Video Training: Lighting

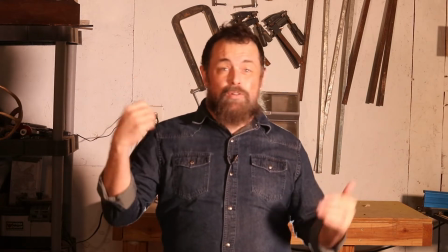That could be a purple or a red or a green or anything. It doesn't matter.
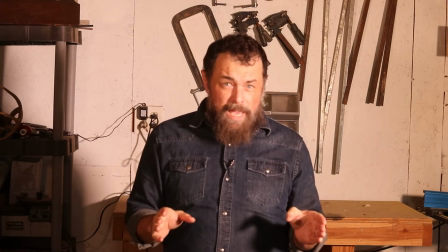It's the color of the lights in front of me that really count, and I've set them to a pretty warm setting.
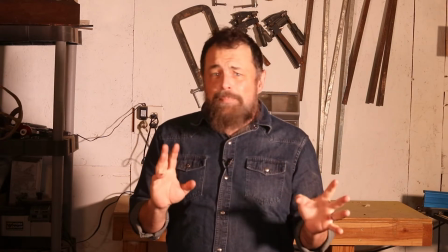So let's play around and see if we can find some place in the middle that really works well.
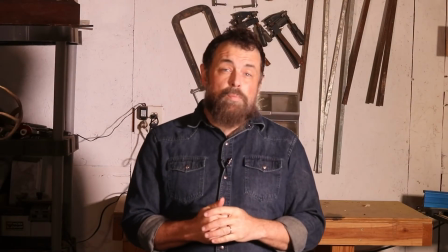And while it has a lot to do with personal preference, this is about how I like it.
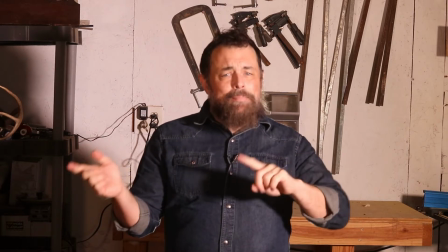But now let me show you something else.
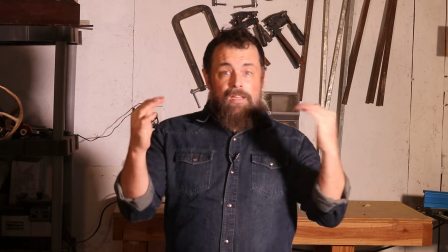I'm going to turn on the overhead lights, and then I'm going to set my key light and my fill light to their warmest setting, but where they're different from the temperature of the overhead lights,
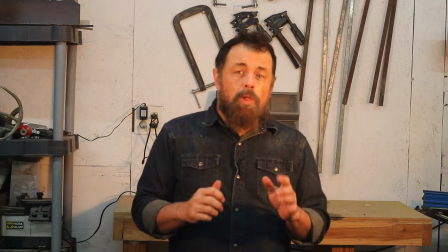which is actually very cold. So this is another thing that I see a lot. We'll have a light that's very cold, whether it's overhead lights or the sun.
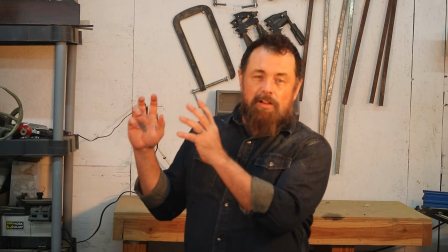In fact, the sun, believe it or not, is a very cold light setting, and your warm fire light, it's very different.
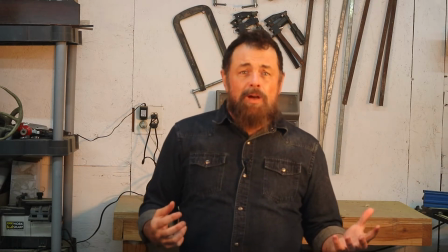So Well, we've got one source that we can't change.
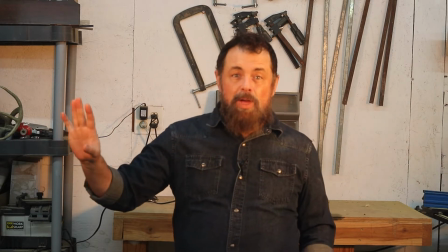In this case, it's the overhead lights, but maybe it's a window for you. And I've tried to warm it up with my other lighting.
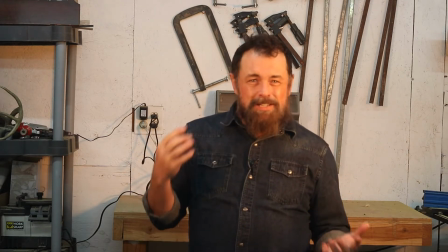For me, it just doesn't work. It just looks a little bit weird and off.
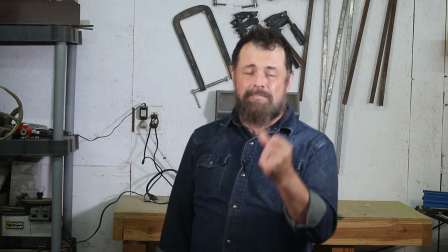Whereas if I make the lights match, I think it's much better.
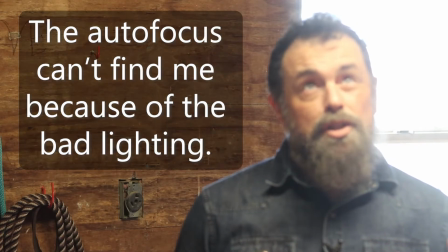So let's say that we have a, shall we say, suboptimal lighting condition.
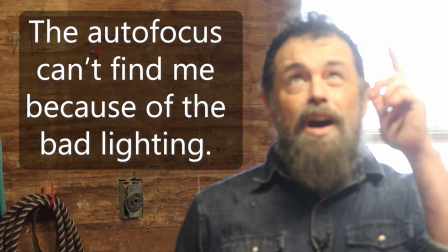Right now I've got this big window back behind me and I've got a fluorescent over my head, and that's just about it.
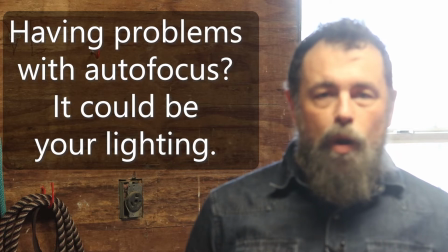Now my camera is trying to compensate for that, figure out where I am and what it needs to light up, just like yours will.
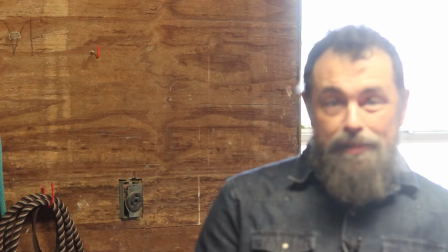But watch what happens if I just step to the side.
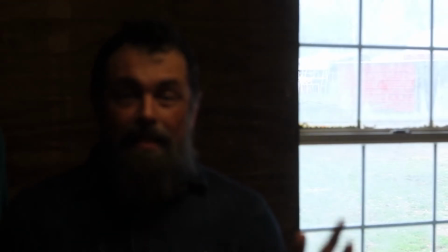Okay, now it looked like I turned the lights off. I didn't do anything. That was just the camera adjusting, and this is not a top-of-the-line camera.
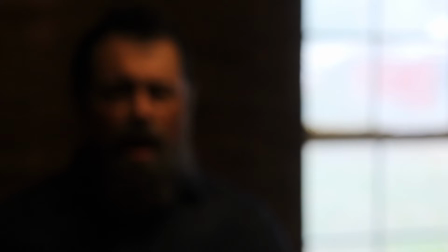Yours will do this too, especially if you have auto ISO adjust, auto lighting, something like that enabled,
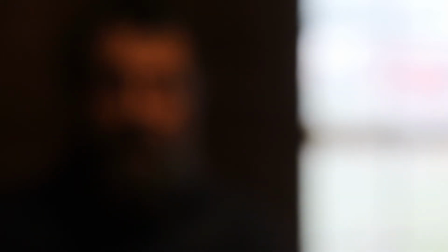which in most cases you probably should, but it's worth checking just to, oh my gosh, I'm totally even out of focus now.
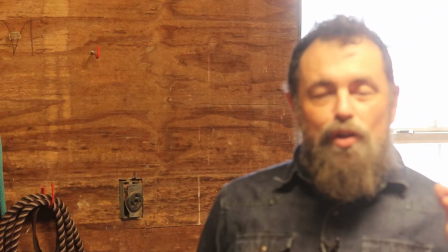That's better. Yeah, so you should generally as a default have those things on,
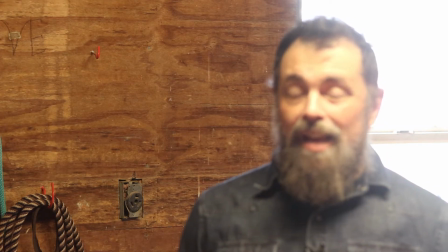but it's worth sometimes going to manual just to see if it makes it better, especially if you've dialed in your lighting just right.
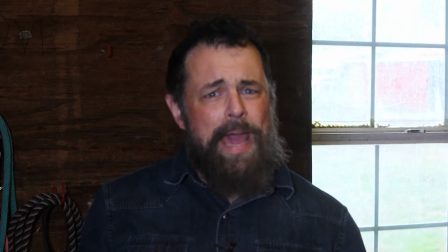And this is what it looks like when we have what we thought of as bad lighting, but we added one light directly behind the camera. That may be a ring light, it may be some other accessory light, it may even be a lamp, but it looks a lot better.
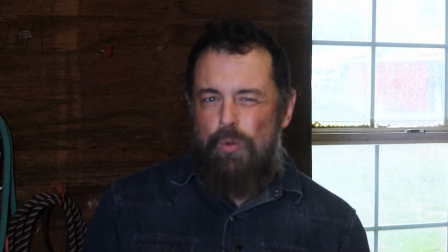There's something else that we can do though to make it even kind of cooler. So now I've moved my light just a little off to the side.
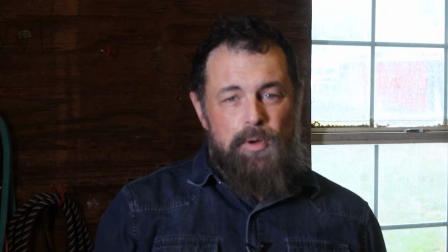It's right there. I'll show you what it looks like if we move it even further to create a more dramatic effect.
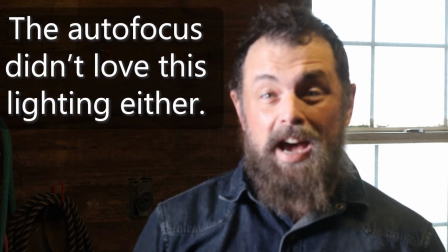Now the light is directly off to my side, and you can really see the shadows start to come in.
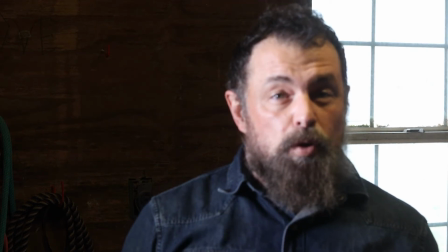This creates a very dramatic effect, which is cool and may or may not be right for your situation.
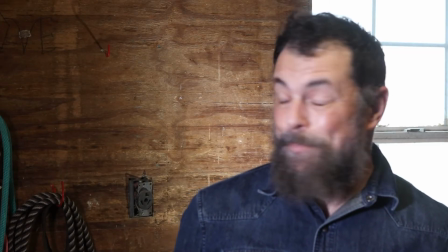I just changed one thing. Can you tell what it is? I added a light back behind me.
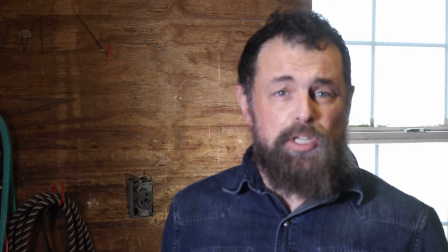And instead of facing it toward me, this time I aimed it at the wall, which creates even more of a separation between me and my background.
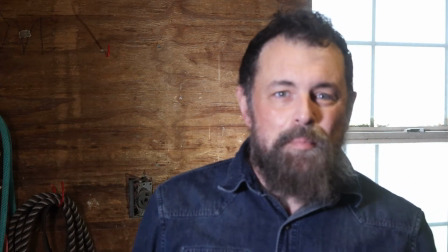Now this is just the wall where we hang our horse tack. It's nothing fancy, but it gives us kind of a cool look in a not very cool environment.
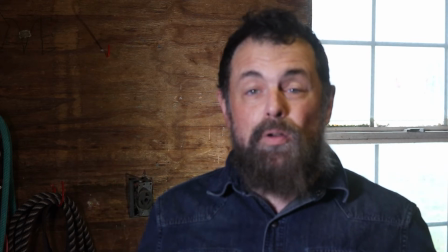And you can see now that even with bad lighting, quote unquote, we can make something really neat by putting lights where we want.
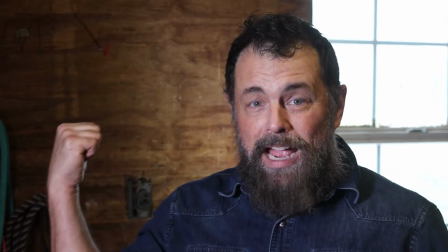So I have one light here, one light back there, and no fill light.
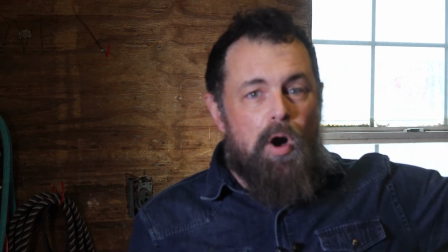Why? Because this is a white wall. And a white wall acts as a reflective surface that can do sort of the same thing.
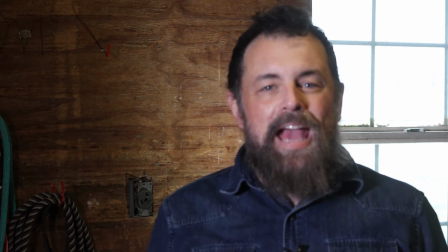May work for you, may not. But you have to just play around with these things until you find something you like.
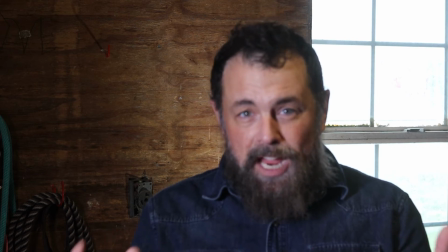And before you're convinced that this is just like some fancy camera making this happen, let me switch to my cell phone.
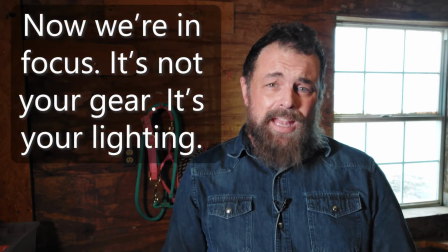Okay guys, this is pretty much the worst camera that I have. Now the phone is a Samsung Galaxy A52,
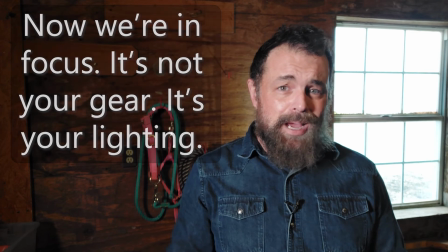which 2 or 3 years ago was Samsung's budget model that could be bought at the time for about $300 cash, unlocked without any kind of a contract.
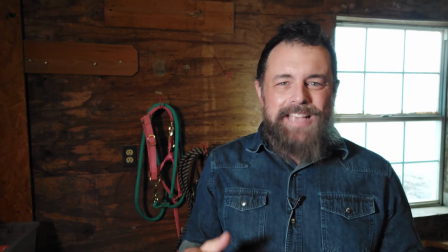The thing that's even worse about it is I'm shooting on the front-facing camera.